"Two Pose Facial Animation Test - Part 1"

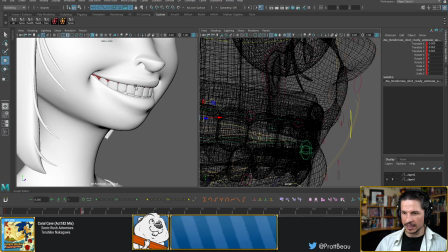[68:38]
So what I'm trying to do here is, right now you can see how the gum, there's this kind of even line of the gum all the way around.
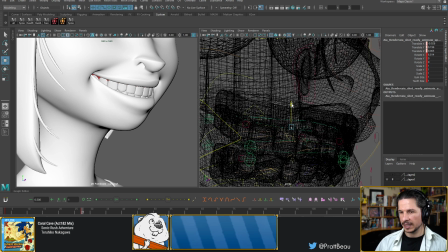[68:46]
I want to push that so that we get a little bit more variation to things. So maybe a little bit more gum in the back, less in the front. Kind of bring it up a little bit more so we get something like that.
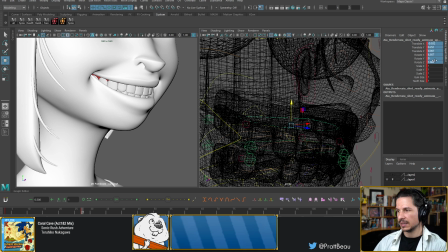[69:04]
But we're also not just getting a straight line in the teeth. If I reset this, you can see how the teeth, and this is, they're still not quite straight. There's this straight line horizontally. I'm trying to push this so that we get a curve to the teeth.
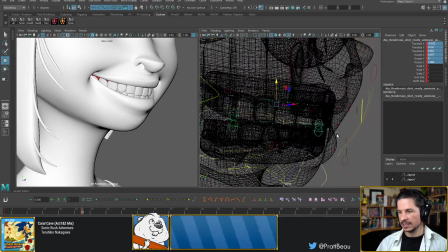[69:20]
This is going to give a nice appeal to the mouth.
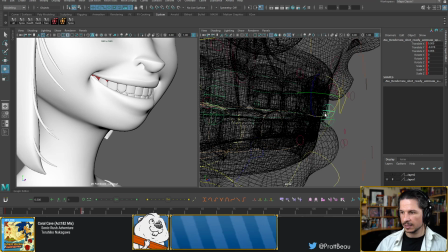[69:26]
Another thing I'm looking at is the front line of the teeth. I'm going to try and rotate them so that they have a little bit more visual interest. There's this kind of line that comes in. Bottom teeth, same thing.
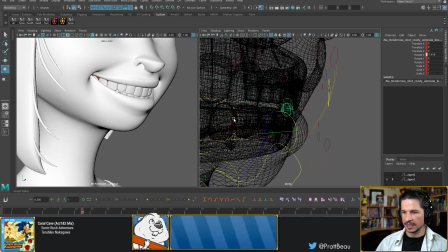[69:46]
Rotate them so that they come inwards. It's not a huge change from a distance. Keep in mind, we're looking at this really, really close.
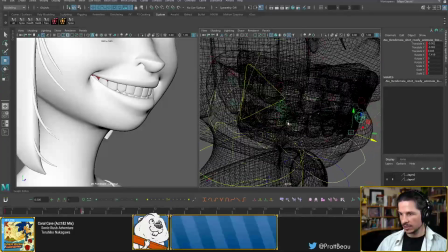[69:58]
It's not a huge change, but what it's going to do is it's going to give more visual appeal to things. Okay.
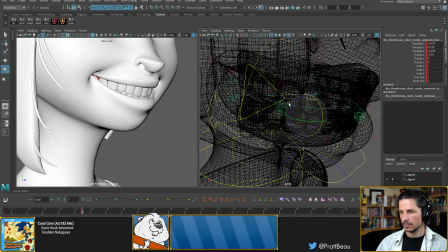So something like that. So now there's a line to the teeth.
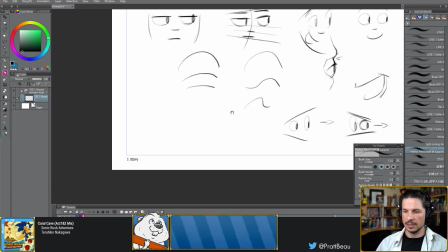[70:27]
So basically what we're trying to do in drawing form is, let's say you have a smile,
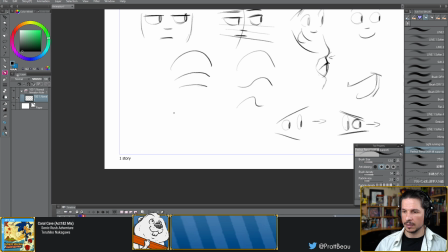[70:34]
and let's say you have it kind of from the side here. So teeth, straight, and then teeth, straight, and then the bottom lip. That's not a great drawing. How do I want to show this?
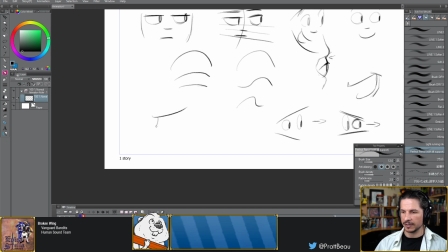[70:51]
I'm not great at drawing mouths, so this is going to be tricky for me. Let's say you have a smile here and you've got the top teeth and then the bottom teeth like that. There we go. That's better. So something like this.
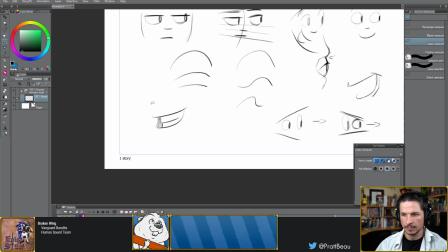[71:10]
This can look okay, but the problem with it is that we can easily run into the situation where the teeth start to line up. And with a rig, because we can see all the individual teeth detail,
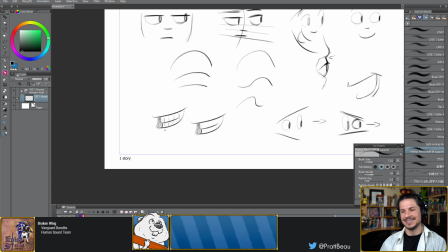[71:27]
if those start to line up, we get this very straight and unappealing design. So what we end up doing is we push the teeth,
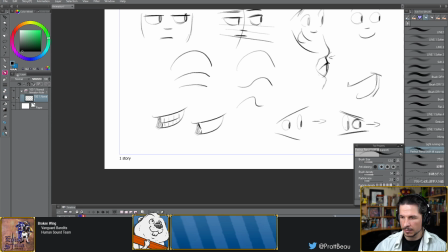[71:44]
for example, so that they bend inwards like this. This creates a more interesting connection already, because it's not just straight like this. You're connecting them like that.
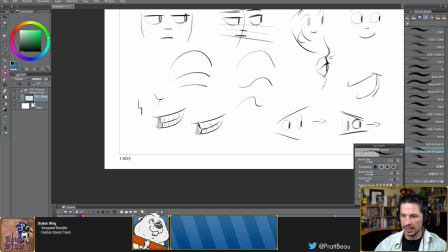[72:01]
But it pushes the angle of the teeth so that we get this, which is just visually more interesting. And oftentimes what it'll also do is avoid the teeth lining up top to bottom this way.
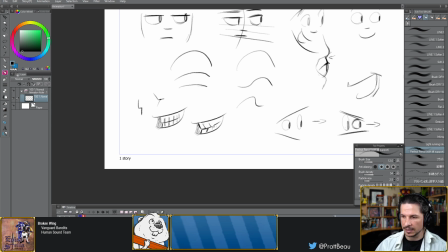[72:16]
And you get this kind of offset to things in the line. So with a 2D drawing, we can often remove these details.
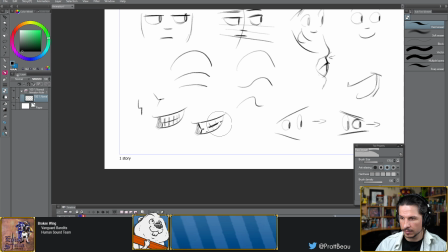[72:28]
So for example, we don't need to see every single tooth. We can clean that up and just have this. Nice and easy. it doesn't bring focus to the individual teeth.